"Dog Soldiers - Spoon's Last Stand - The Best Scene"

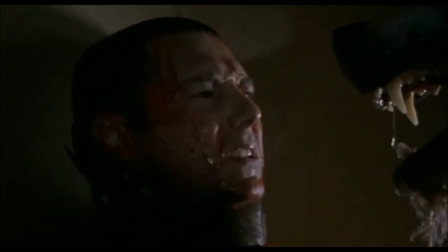Spoon's Last Stand. The best bet in Dog Soldiers. It's funny how your mind plays tricks on you.
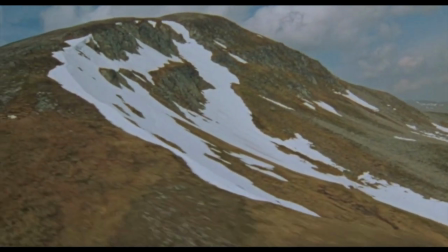When I watched Dog Soldiers again recently, Spoon's Last Stand played differently from what I remembered.
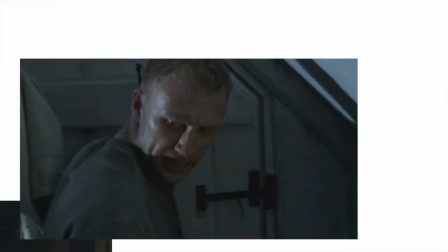It's not one whole scene but several. Spread through a terrific third act sequence. Let's recap.
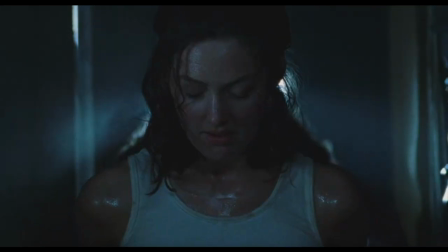When the squaddies blow up the local barn, Megan reveals her true nature and the werewolves storm the house.
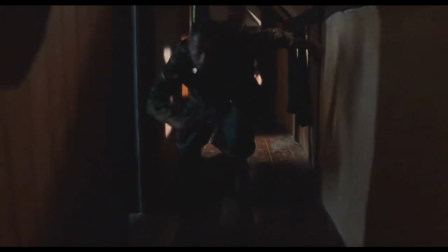Sergeant Cooper make it up the stairs but Spoon is forced into the kitchen. What follows is a brilliant exercise in set design and editing.
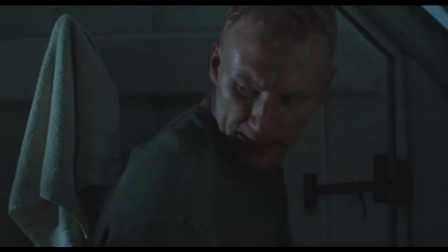First one character is peeled off and then Cooper realises that he and Sarge have been split up as well.
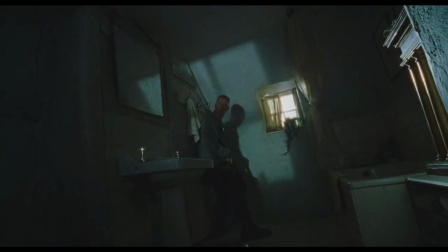The constant banging and rattling of the werewolves at the doors creates a tremendous amount of tension. Cuts between the struggles of all three characters engage the viewer and create a sense of surprise when a werewolf hand breaks through.
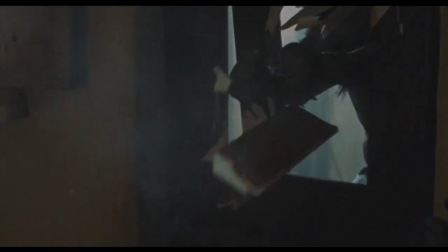The use of time here is also excellent. Spoon's door is the first to break, then Sarge's and finally Cooper's.
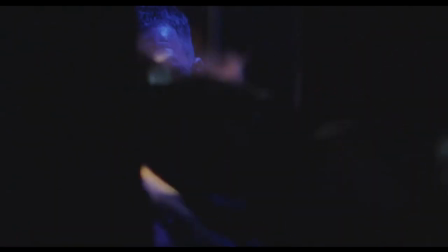It's a neat way of foreshadowing each of the characters' face while also ratcheting the tension. We haven't seen these parts of the house before either, giving things a freshness.
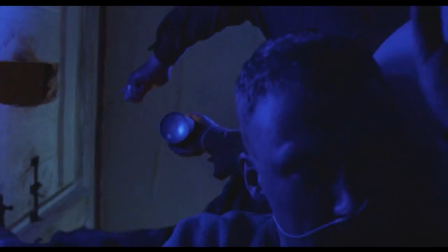Then there's several laugh out loud moments, Sarge using his makeshift flamethrower while shouting, Go away!
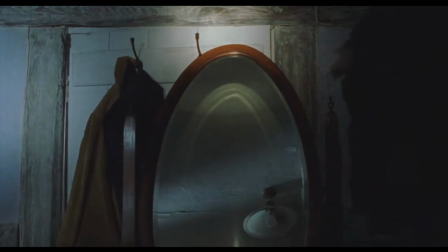His absurdity at its finest. His line to Cooper when they finally break through into the other bedroom is a cracker as well.
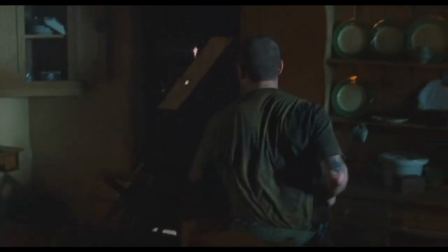Let's get in the wardrobe son. But the best bit is Spoon's last stand.
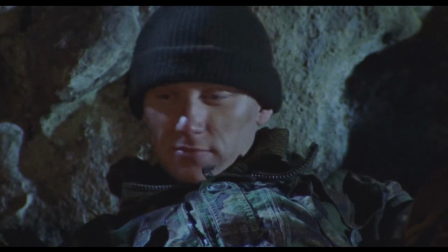Great dialogue and early scenes like the campfire segment humanise the characters and make this bit all the more tragic.
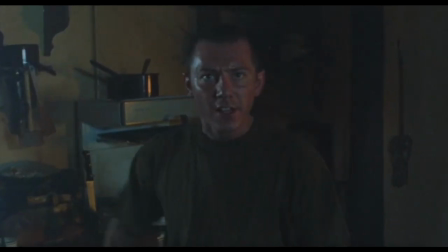Spoon knows that the situation is bone, that he can't kill the creature he's confronted by, But watching him curse and use his fists,
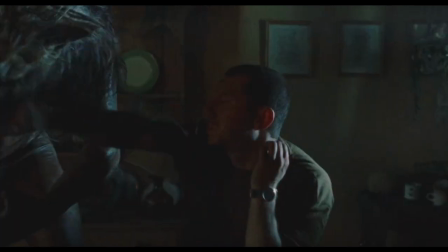a random knife, even cutlery and plates off a dresser, they can't help rooting for him. Then there's the frying pan.
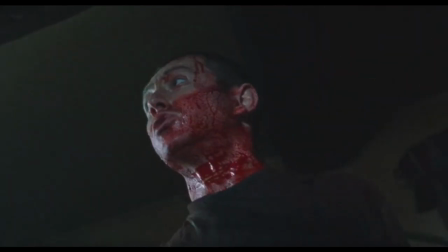That hi-yah as he wheels it above his head is totally brilliant. And then the werewolf knocks it from his hand and he's pitched against the wall.
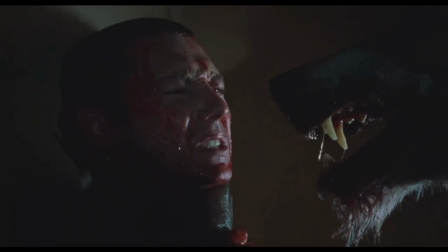His immortal last words right before he's eaten, I hope I give you the shits you fucking wimp.
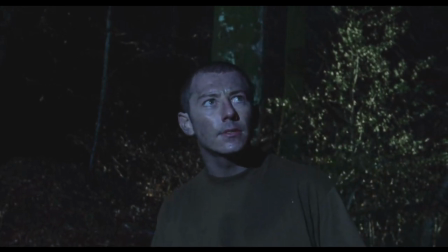What a legend. Marshall had originally envisaged a much more graphic end for Spoon, literally being ripped in two by the werewolves.
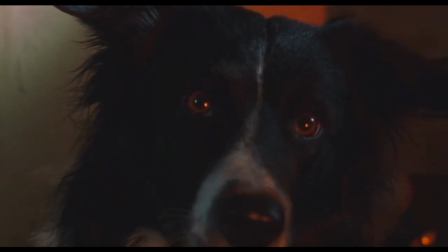He makes the right choice here, putting the camera on the dog as the two go to work on their meal.
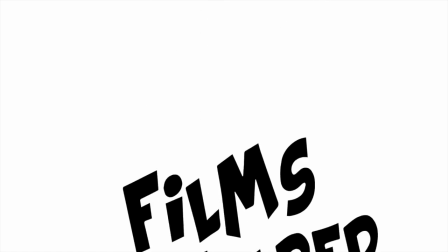Is this dog soldier's best bet? Let me know what you think in the comments. And whatever you do, don't be a fucking wimp.
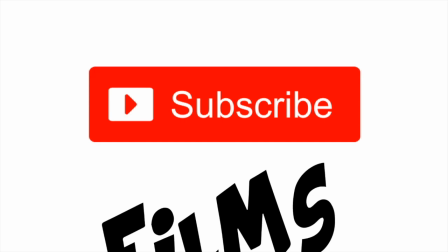Hit that subscribe button.